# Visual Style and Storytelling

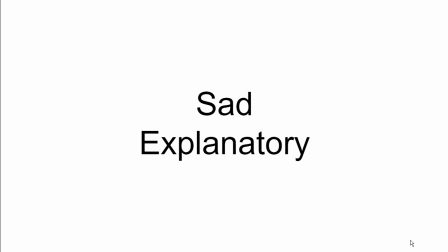(8:18)
So it's okay to use sadness, and if it helps to explain something, and we're gonna look at some examples.
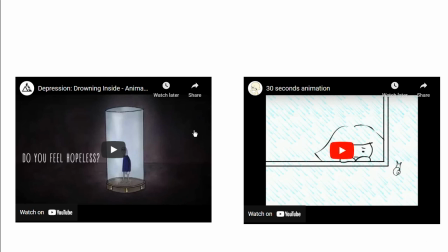(8:26)
So these are examples of an awareness video about depression, and also an animated story. It's a student project.
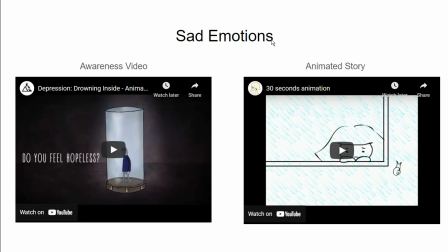(8:39)
There are two different stories, and they both are structured around something sad, some sad event, some sad context that happened, but they do have a twist at the end. And so
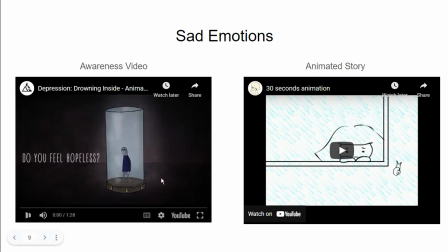(8:58)
in this awareness video, it starts with the person being locked in that
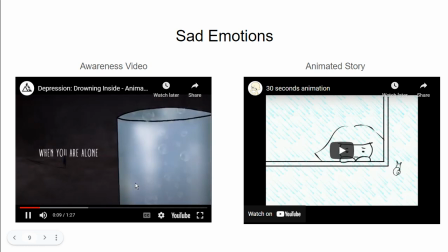(9:08)
depressive environment, and as it progresses, we see lots of
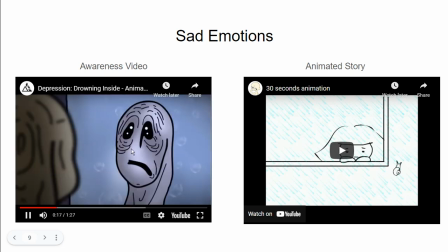(9:20)
dark colors, right?
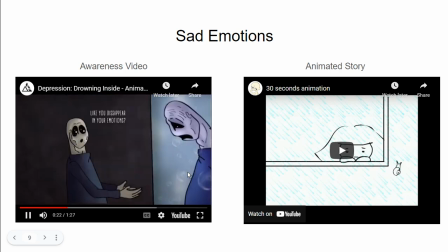(9:22)
Or blue, also like associated with sadness, blue, gray colors.
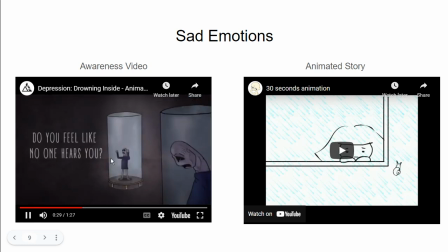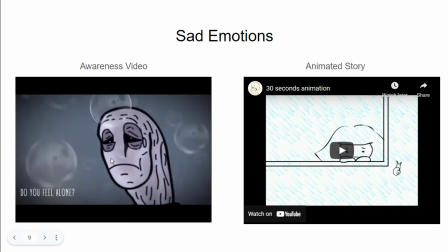(9:36)
Containing shape, lots of negative space around the character, so that area around the character
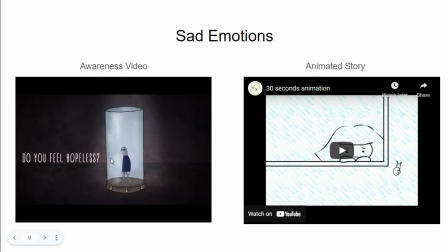(9:44)
that is not filled with anything but the background, for the most part, creates the feeling of isolation.
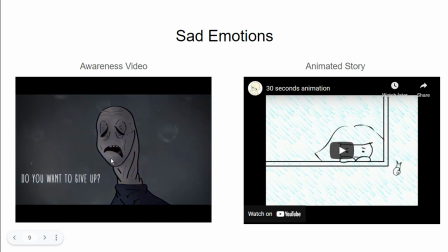(9:52)
But watch what happens at a certain point, because you can't just talk about sadness.
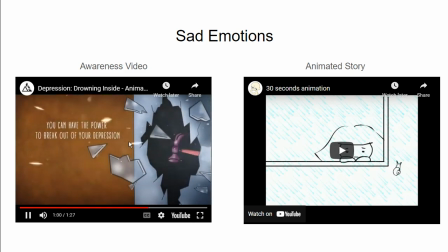(10:01)
Now we're seeing more brighter colors and there is like a breakthrough, right?
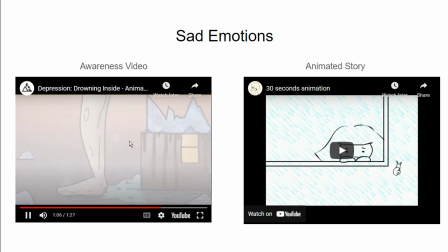(10:06)
So there is a sense of hope for the character, and the colors change, we see some splashes of light,
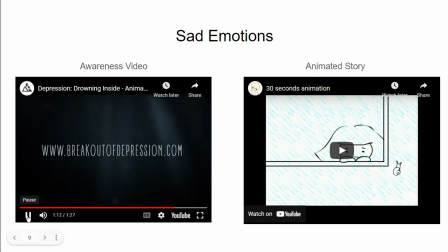(10:13)
and there is a call to action of how you can overcome the depression.
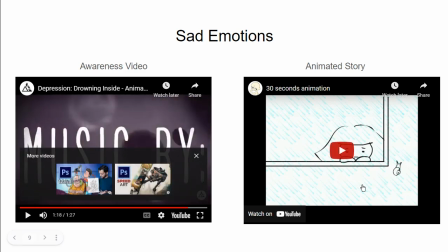(10:20)
Alright, so that's the first example.
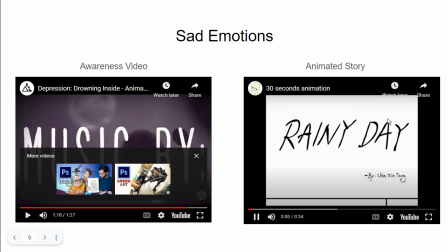(10:25)
The second example is also starts with lots of negative space, and it's a rainy day and the child doesn't get to go outside. Notice the minimalistic
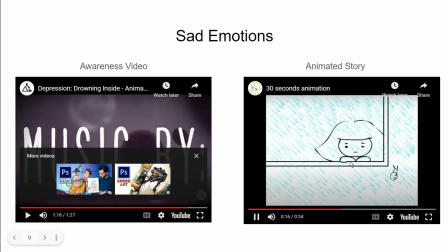(10:41)
shapes and minimalistic colors, and we do see blue. Blue is the only color up until the mom comes and brings a hope in the form of a yellow happy raincoat.
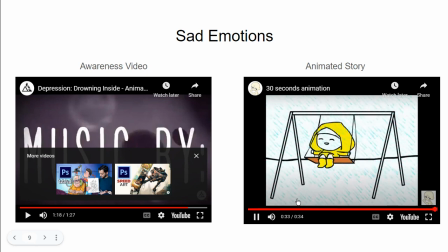(10:57)
And now the child can go and actually experience a happy day.
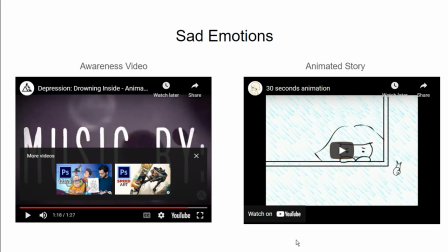(11:04)
All right, so that's another example of how the color shifts during the story. And in both examples, it starts sad.
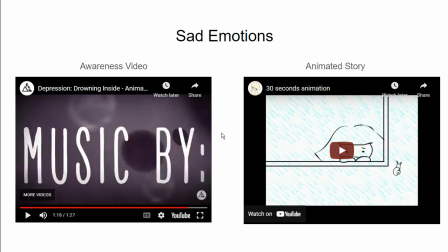(11:18)
It starts with blue or like blue-gray colors in the awareness video, or neutral kind of bluish colors in the animated story, and then we see a color change. All right.
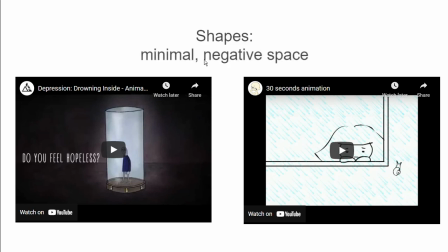(11:38)
Next, we're actually gonna talk about the shapes being used in those videos. So, as I mentioned, just by looking at the posters, you see that there's lots of minimalistic language and lots of negative space being used.
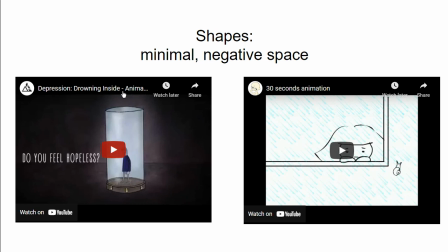(11:59)
In both examples, the negative space creates a feeling of loneliness, right? So we have a character here surrounded by the negative space, and well, there's like a little
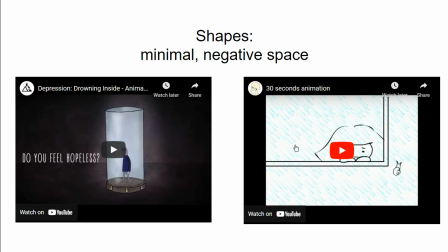(12:15)
snail, right, on the wall. But for the most part, it's emptiness that surrounds that character.
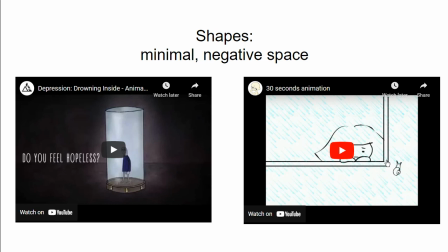(12:25)
And also notice how the line, it actually gives a sense of hope, because it has an uplifting movement. So it starts horizontal, horizontal, horizontal, and then it changes the direction to the right.
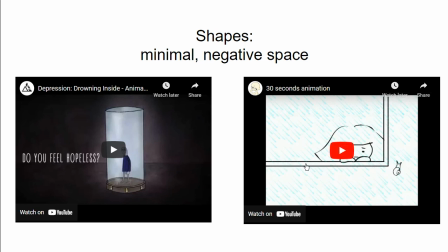(12:43)
So it kind of precedes that positive change that's going to happen in the end. And the rain is moving in the opposite direction to the line. They kind of cross, right? And the rain is
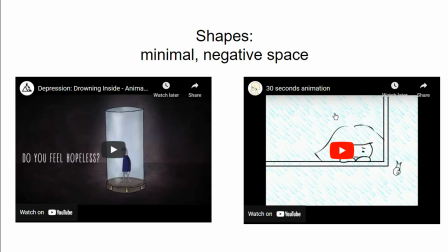(13:02)
basically pouring down on the character, which also creates that depressing kind of mood, right? It's pressure in the character in a sense, right, visually, and of course it corresponds to the emotional pressure that she is experiencing.
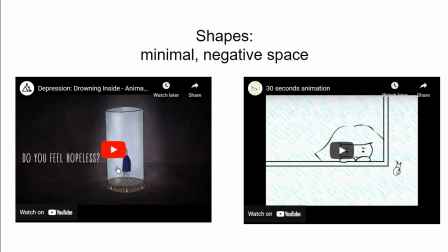(13:22)
So the same here, that emptiness weighs on the character. There's a small figure and lots of negative space. So when you think about your compositions for your stories, you want to consider how the character feels and how you want to communicate it to the audience.
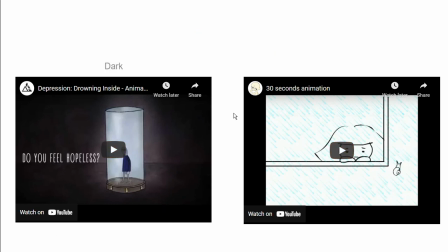(13:41)
And using negative space is one way of doing that. And of course, as we talked about the colors, you've seen lots of dark colors in the awareness video associated with the depression.
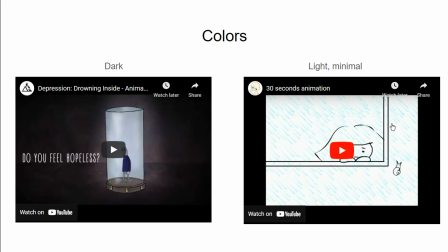(13:56)
In the animated story, the colors are different because the character is not as severely depressed as the guy on the poster on the left, but still
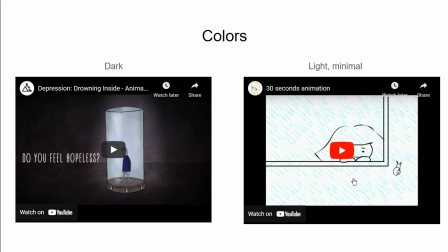(14:15)
the character, the little girl, is not feeling happy. So the colors are lighter because there's less dramatic event, depression compared to the rainy day, or severe depression compared to the rainy day,
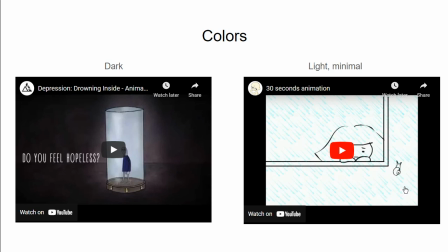(14:34)
light kind of depression, are two different things. And also the character in that animated story, she doesn't get upset for too long because mom helpfully gives her the code.
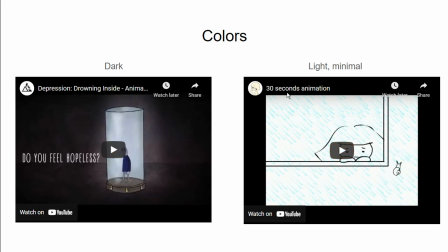(14:51)
So her feelings are not as dark as this one. So, but there are some similarities between those color schemes, because in both examples
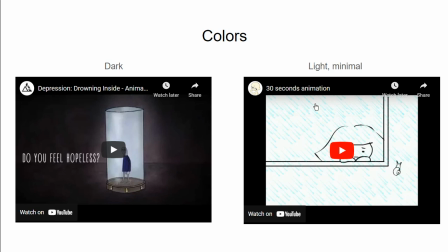(15:08)
the colors are minimal, right? We don't see too many bright colors. So that's something that they share. Alright, so now let's look at the different stories. Let's look at a couple of romantic emotional stories.
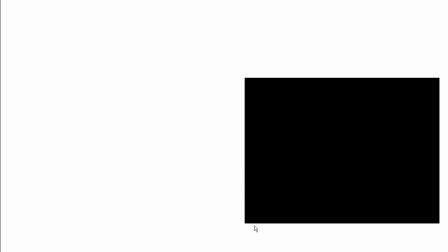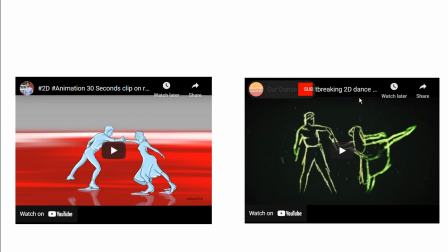(15:36)
It's the same theme, but it's portrayed in two different visual languages. The first one is a happy story. It's a dancing couple that ends up happily together.
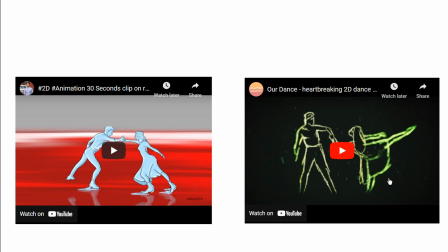(15:52)
And the second one, as you can see from the darker color scheme, as you might have guessed, it's also a romantic story, but something that doesn't end happily. The emotions are different in those examples. In the first one, the example on the left,
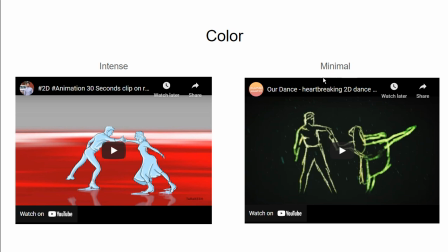(16:12)
the emotions are intense, and in the second one, their emotions are more minimalistic. And we can get a better sense when we actually play the sound.